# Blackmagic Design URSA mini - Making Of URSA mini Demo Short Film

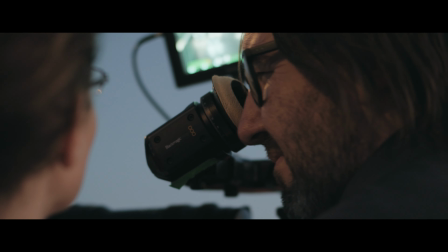My name is John Brawley. I was the director of photography on this production. Blackmagic had a very simple idea with this project.
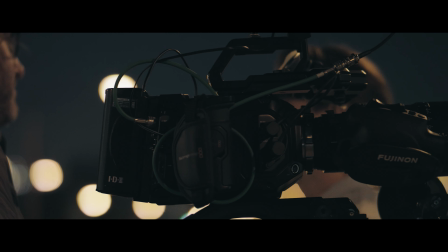They wanted to show the camera off in a variety of different shooting environments you'd see commonly on any film set that you walk onto, but they also wanted to do it in a way that was very accessible, that almost anyone else could replicate.
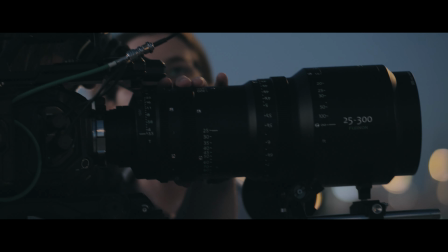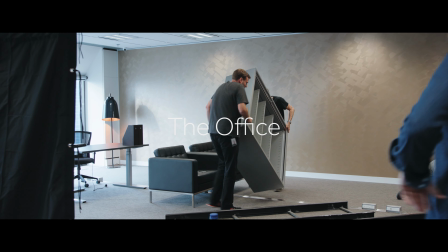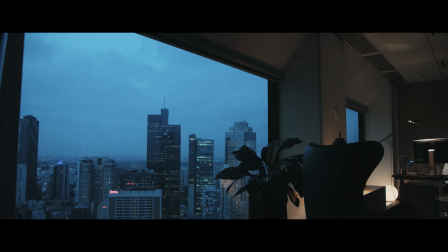The office scene was shot using Zeiss Master Primes and we were shooting at T2. It was lit very simply, we used a 1K Ditto Octodome with an egg crate and it was running at about 50% so it's a little bit warmer than tungsten there.
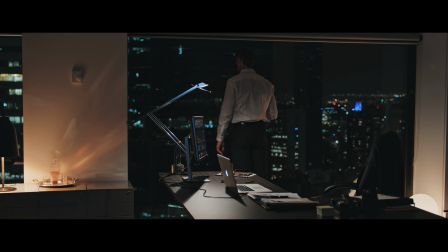I used a 100 watt Ditto light to also pick out some glints on the whisky bottle itself. That also became a backlight in this close up where he's answering or getting a text message on his phone and you'll see the illumination from the phone screen itself lighting up his face. you'll notice there's a little bit of heat haze out the window as well on some of those very distant highlights
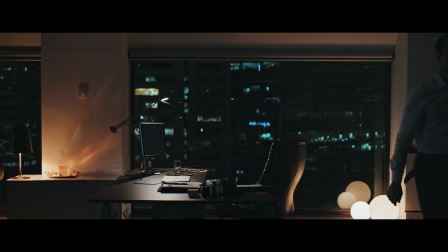and it really handles the mix of color temperatures really well and we're able to work at fairly low light levels and still get a fantastic image with very minimal noise so
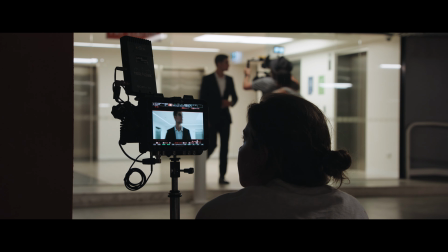using a Movi M15 I was able to do some tracking shots alongside our actor here we also had the Zeiss Otis 28mm
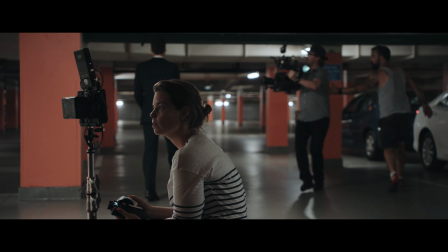lens and we were shooting at T2.8. This wider shot here on the dolly was shot using the master primes again shooting at T2.8.
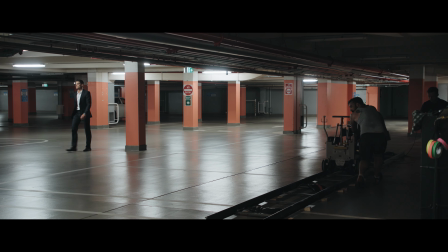In keeping with our approach to keep the lighting very simple I just used the available light
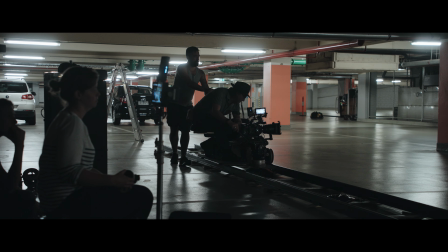that was in the car park and all I did was simply twist out a few tubes that were above the camera.
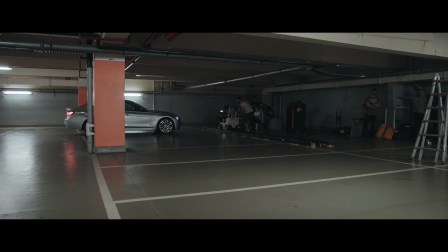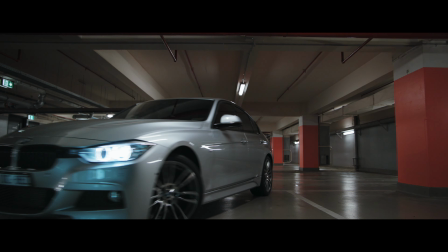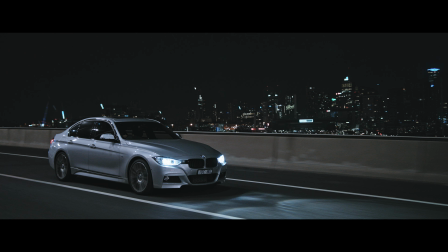For these night driving shots we used a Movi M15 and we rigged a 4.6K
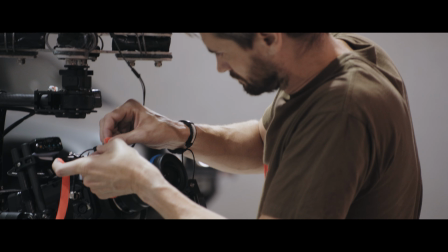EF mount camera with the Sigma 18-35 shooting wide open at f1.8. Have a look too at the way the dynamic range is holding that highlight information in the headlights.
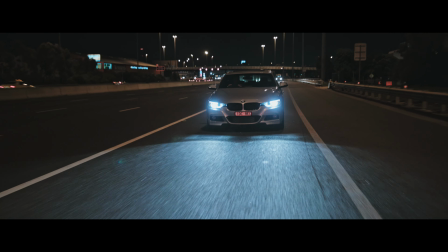Normally they're very difficult to hold. You can see we've got some great information still being held in those headlights and it's a great example
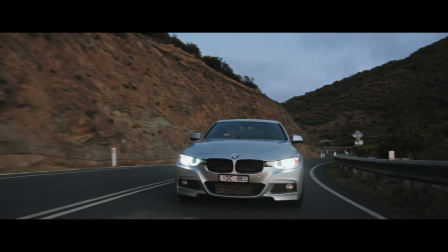of how high dynamic range even at night time still gives you a great looking picture. Hi, my name is Stephen Oh, I'm the CEO of XM2 Aerial and also I'm a camera operator. A lot of drone operators out there right now are using the similar gimbal system as what we're using.
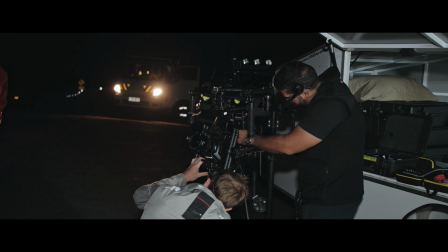They're using what's called the FreeFly M15. The Ursa Mini actually adapts to the M15 very nicely.
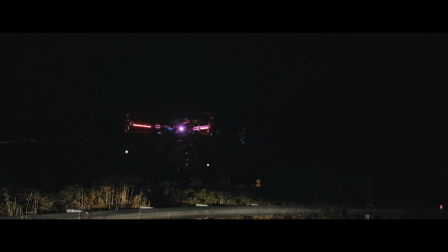The weight of the Ursa Mini enables the average drone operator to lift it safely with good flight times.
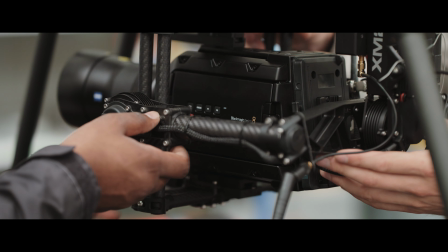Another advantage of the 15-stop dynamic range is typically when you're shooting from a tripod or a dolly or even a technocrane you know the camera movement is typically within a field of about 180 degrees.
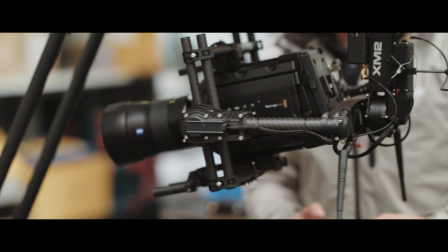With the drone application there's shots where we have to turn 270 and sometimes we turn a full 360.
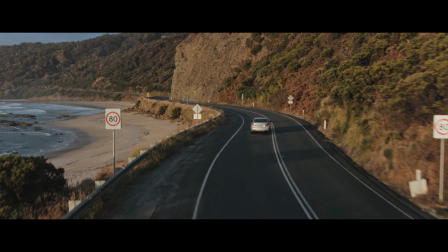That means light changes dramatically you know sometimes will be we'll have backlight and then all of us got front light or looking directly
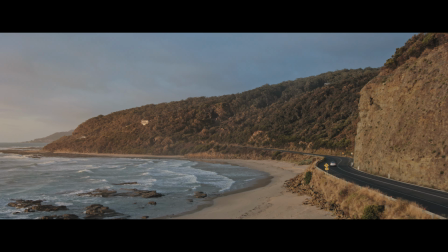into the sun or even reflections off the water so you know their range enables us to be able to capture both worlds
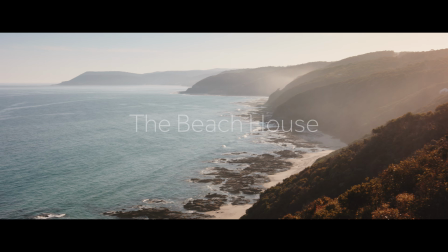safely and confidently so